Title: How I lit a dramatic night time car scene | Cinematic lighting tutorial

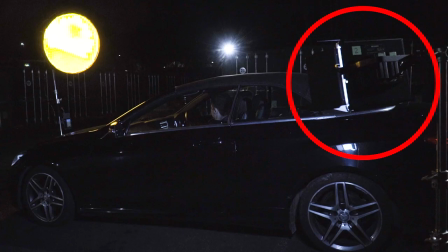[4:03]
For this scene I just used one of my light panels set on the coolest colour temperature, which is the daylight setting or 5600,
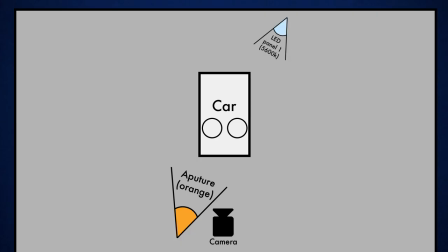[4:10]
and I angled it in from the back and on the opposite side to the warm soft light.
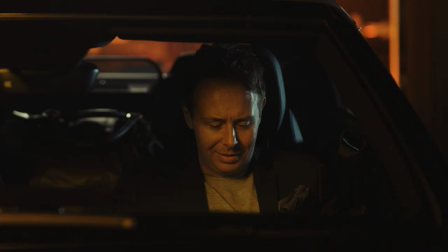[4:14]
I had my camera set on the tungsten white balance, and so this made the daylight coloured light appear even cooler. You could also raise this cool backlight up higher and pretend it is moonlight, though in our urban scene it was just meant to be another light on a nearby building.
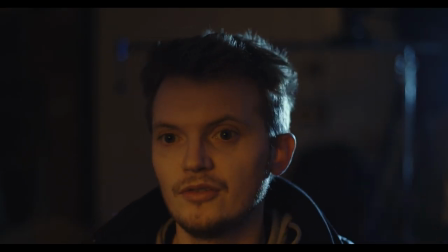[4:29]
I did a test with this combo of just these two lights before filming,
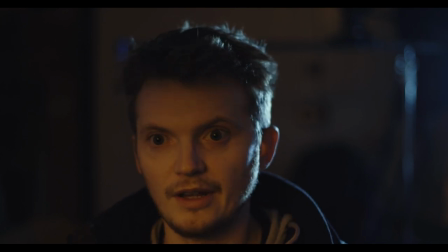[4:33]
the soft warm light and the harsh cold light, and this meant that we weren't wasting lots of time experimenting on the filming day, as I already had a pretty good idea of what to do.
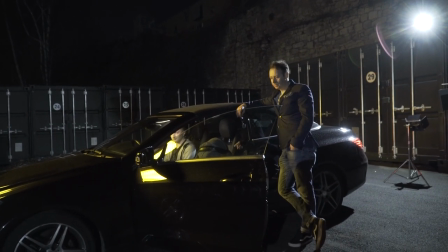[4:42]
There was also an existing backlight in the location, which was actually a security light up high behind the car.
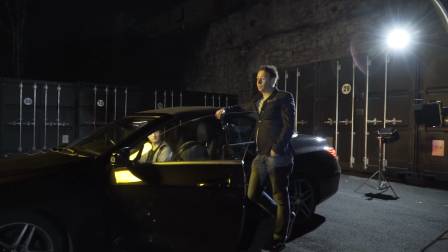[4:48]
We just decided to use this, although the scene would have worked just as well without it.
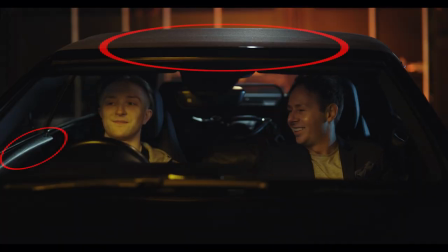[4:52]
And although it didn't illuminate the characters, it just helped show up the edges of the car and also the roof. It also illuminated this bag on the back seat, which looked nice. And you can see the difference that adding this bag made after we did the first take and I spotted this big empty gap in the middle of the frame. It's just a little bit more nice texture and completed the composition nicely.
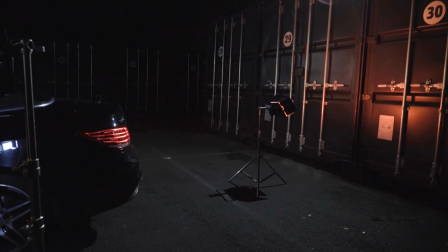[5:13]
Next, as a bit of fun we added a third light, this time with a cheap red gel over it. This was just from a multi-pack of different coloured gels I found online.
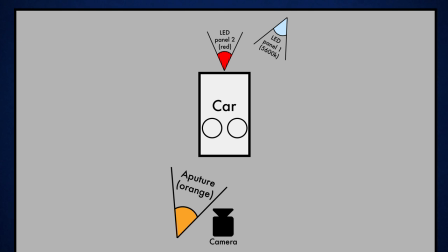[5:21]
We put this light behind the car and aimed it up at the metal storage containers.
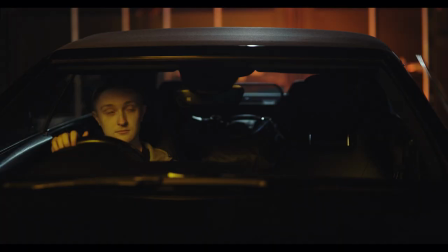[5:25]
This kicked up some extra glow to look like the car's tail lights and added a nice extra colour into the frame.
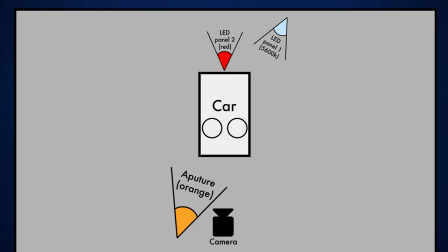[5:32]
So using this lighting design we didn't have to move much to shoot the whole scene. scene. We started off by filming our master shot from the front of the car.
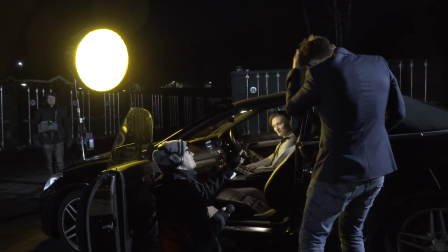[5:40]
We covered the scene a few times from here until we were all happy with the performance and how the scene would play out.
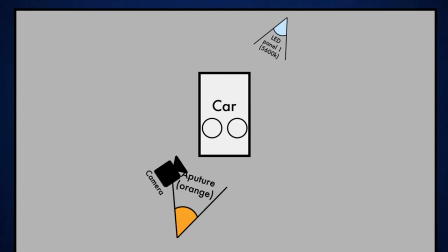[5:45]
Next I moved round to the driver's side to get our shot of Phil's character.
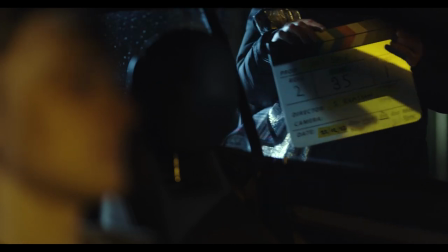[5:49]
We were shooting this whole scene on an 85mm lens and we were fairly wide open so we got some lovely blurry backgrounds which keeps the emphasis on our actors.
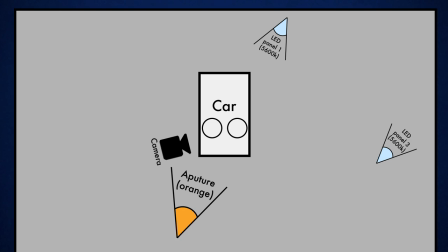[5:58]
The background was a little dim and not very interesting so we set up our third LED panel light and shone at the storage containers in the distance behind Phil.
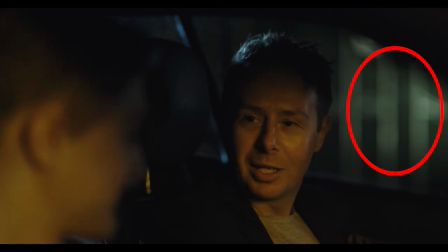[6:06]
This picked out some of that nice metal texture and made the background far more interesting.
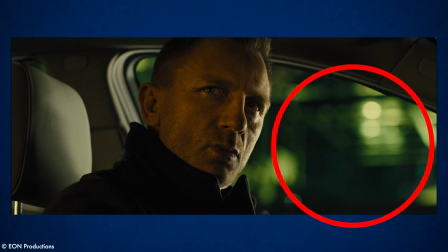[6:10]
And you can see that Roger Deakins has done exactly the same thing in Skyfall with this greenish light behind Daniel Craig.
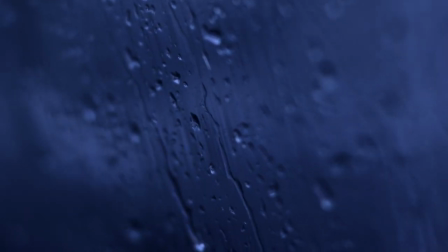[6:17]
Depending on your scene, if you wanted it to look wet, you could also hose down the car windows to add some water droplets,
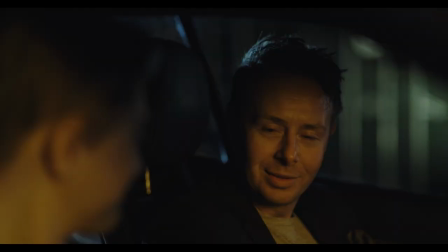[6:22]
or even add some running water down the glass using a hose pointed up in the air. But for our scene this was all set on a dry night, so we left our windows clear.
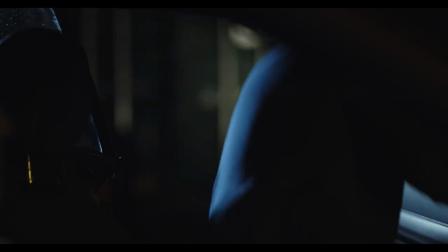[6:31]
The only other light we had was the practical inbuilt light in the car ceiling, which comes on when the door opens and Phil gets in, and then it goes off after a few seconds.
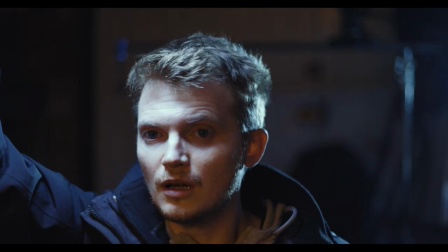[6:40]
For most of the scene we just kept this off as it made the lighting much flatter and less interesting, so as soon as it goes off the scene plays out with just our added lighting.
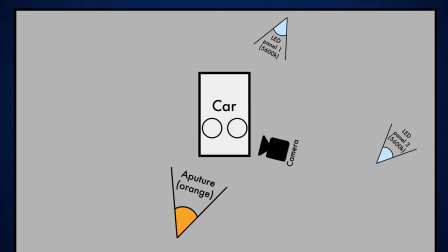[6:50]
Finally, we moved round to the passenger side and got our shot of Matthew's character. And you remember I said we put our soft orange key light off to the left side for a reason?
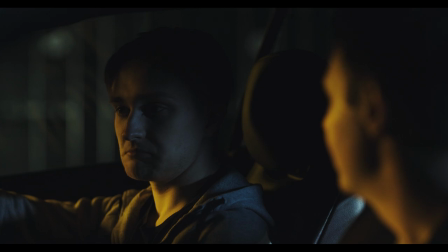[6:58]
Well this was why. Anyway, we wanted Matthew's character to be a little more mysterious than Phil's character in this scene, so we deliberately kept him more in the shadows and shone less of our key light on him.
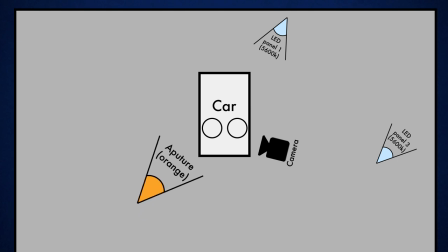[7:09]
In fact, I cheated a little and moved the light even further round to his side, so that when he's facing Phil, it almost becomes a backlight.
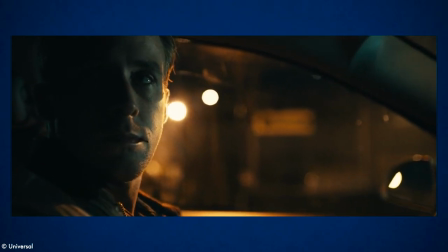[7:17]
And you can see that in Drive, they have done exactly the same thing by putting their warm light behind Ryan Gosling instead of in front.
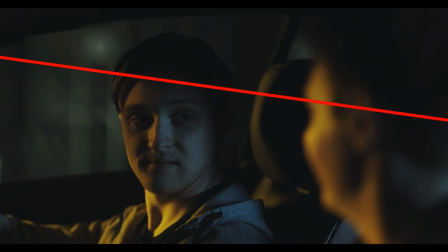[7:24]
The car's roof is also cutting off the top of our soft orange light, which again keeps the characters a little bit more in the shadows. Then to fill in some of these shadows and add a little catchlight into the eyes,
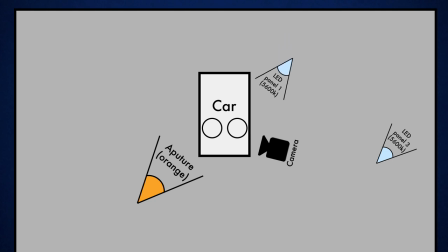[7:36]
I re-angled that cool LED panel at the back of the car a little, brought it closer and dimmed it down a bit.
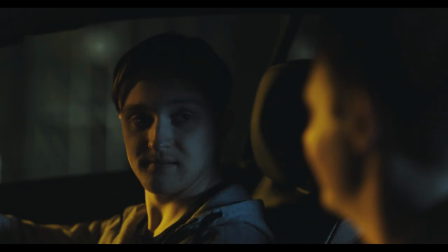[7:42]
This just added some soft illumination onto the other side of Matthew's face.
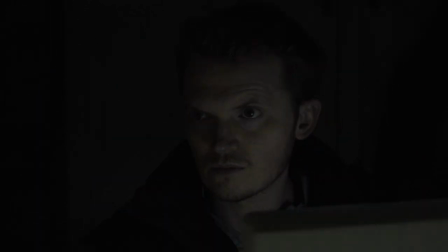[7:46]
And another easy way to do this is to just shine a torch or a phone onto a piece of polystyrene and bounce this light back into your actor's face.
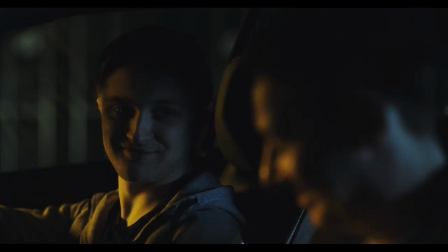[7:53]
This gave a really nice dark mysterious feel to Matthew's shot.
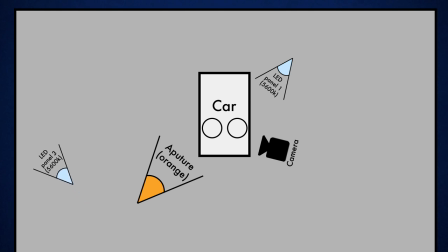[7:57]
Finally, in this shot we moved our background LED panel across to the other side, and once again added a small amount of light to the storage containers in the background.